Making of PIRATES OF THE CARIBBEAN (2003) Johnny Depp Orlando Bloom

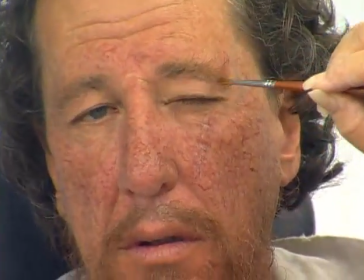1228s
I guess in layman's terms, it's kind of a layering of color and stippling. It's not like smudged on with a sponge.
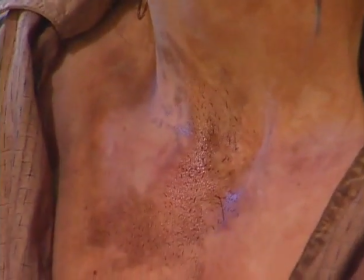1234s
It's actually stippled on with a brush. So what it does is it really gets into the creases and the crevices, and it makes them look really grimy and really cruddy.
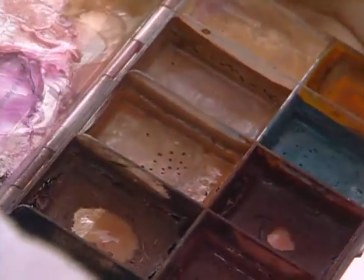1241s
A lot of it is like rubber mass greases and inks and all kinds of concoctions that we've come up with. And we found that pretty much dish soap takes off just about anything we put on. It's really all about the teeth, ultimately. The false teeth that are made are actually vacuformed.
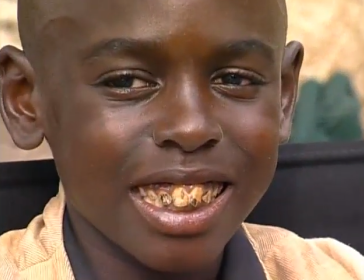1262s
So they're very comfortable for the actors to wear, and it doesn't inhibit their speech.
Prepare to board!
And it's just colored, so we never have to worry about touching up and making rotten teeth. We have several different contact lenses made from McKenzie.
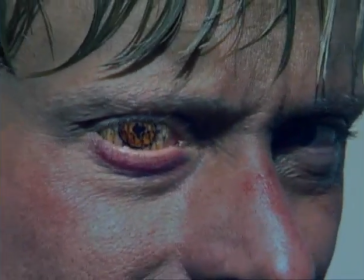1278s
One of them is soft that he'll wear all the time. The hard lens really bulges out his eyes, so he actually looks like his eye is protruding a little bit.
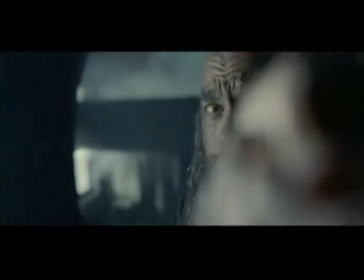1286s
But the idea is he has a wooden eye, and of course we have a lens technician with us all the time.
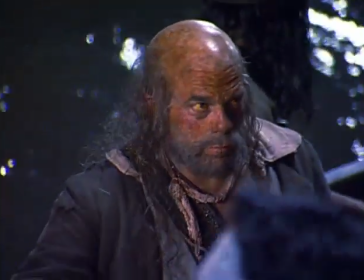1292s
Lee also wears contact lenses that are really, really yellow. He just looks so evil with these yellow eyes glazing.
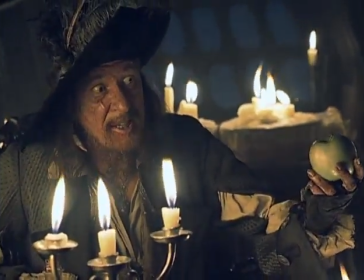1299s And the operon's one of those next.
Jeffrey wears contact lenses as well.
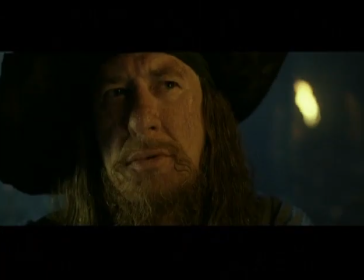1304s
They're not quite as strong. It takes the brightness out of the eye, which gives them a real kind of sickly look.
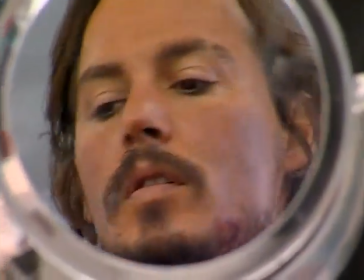1311s
And Johnny actually has lenses that he wears too, but nobody would know it because I had contact lenses made for him that were actually sunglasses. And he wears those here when he's out shooting in the sun, so he's not squinting all the time.
I'm gonna teach you to me, you need no pain.
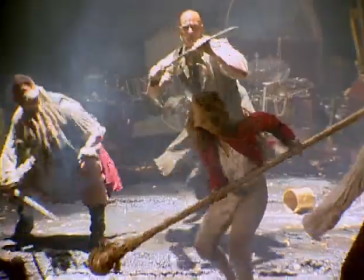1327s
Jacoby's kind of an interesting guy because his beard is always on fire.
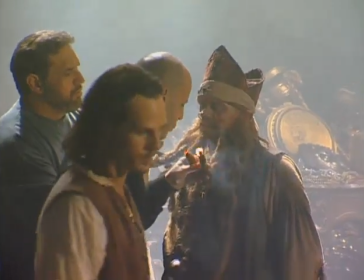1330s
We built a big beard for him, and within that beard, we added these dreads that have wire in them with little copper sockets at the end. And we insert these incense wedges, and we fire those incense wedges up, and then he smokes the whole time.
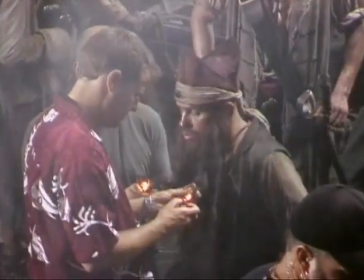1347s
And it's kind of a big ordeal because every take, we have to replace the incense and relight them.
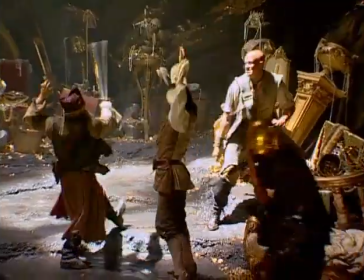1353s
He's been burned a couple of times, and when he's doing action stuff, when his beard flips around, he might, you know, burn somebody, or it might, like, start part of his beard on fire, or, you know, singe, you know, you kind of always smell burning hair around this guy.
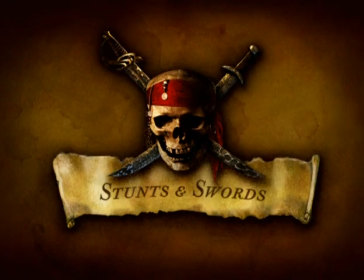It's gonna have all the thrills and chills that you would expect from a big adventure. The stunt work on this was way, way more intense than anything I've done before,
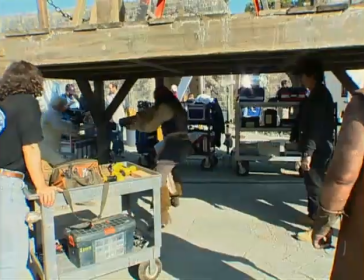1387s
but I'd say the most difficult thing ...was just remembering all of the moves in terms of the sword fights.
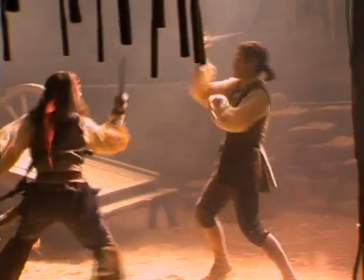1393s So we circle. Sorry. Once again.
They were more kind of precise.
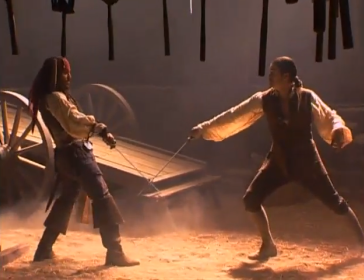1399s
They were more involved for these specific beats.
That dog's recircle.
This was definitely very demanding for everyone.
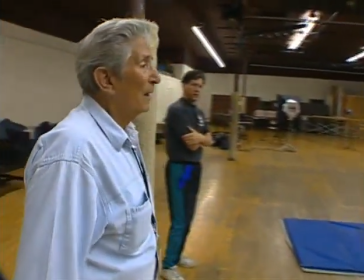1406s One, two, three. Wow, that was wrong.
I'm the swordmaster, and I started in 1952 with Errol Flynn. I'm the master of Ballantrae. that gives me 50 years of service in the film industry. You name a sword fighting sequence that blew your mind in any huge movie, it was Bob. Screen fighting is choreographed stuff which both combatants know
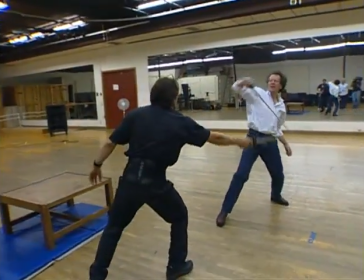1435s
about and they make it as large as they can so that it is picked up by the audience.
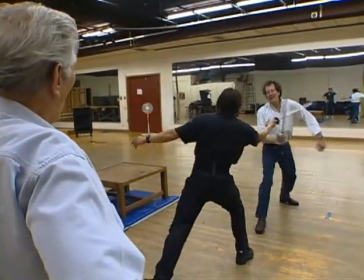1441s
Bob Anderson understood acting with a sword. He said, just because it gets faster doesn't mean to say it's better.
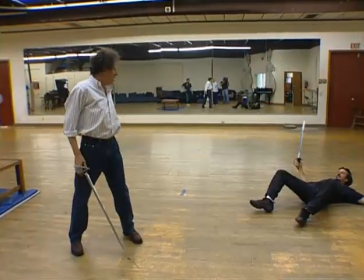1448s
He said, you know that as an actor, it's the beats in between. You're taught to hold it. Then you're taught how to use it. Attacking, you use the front edge of the blade. When you parry, which is defense, you use the strong part of the blade, which is...
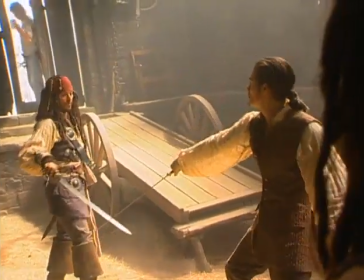1466s
Once you know where to put your sword at the right time and place, that is the beginning of it.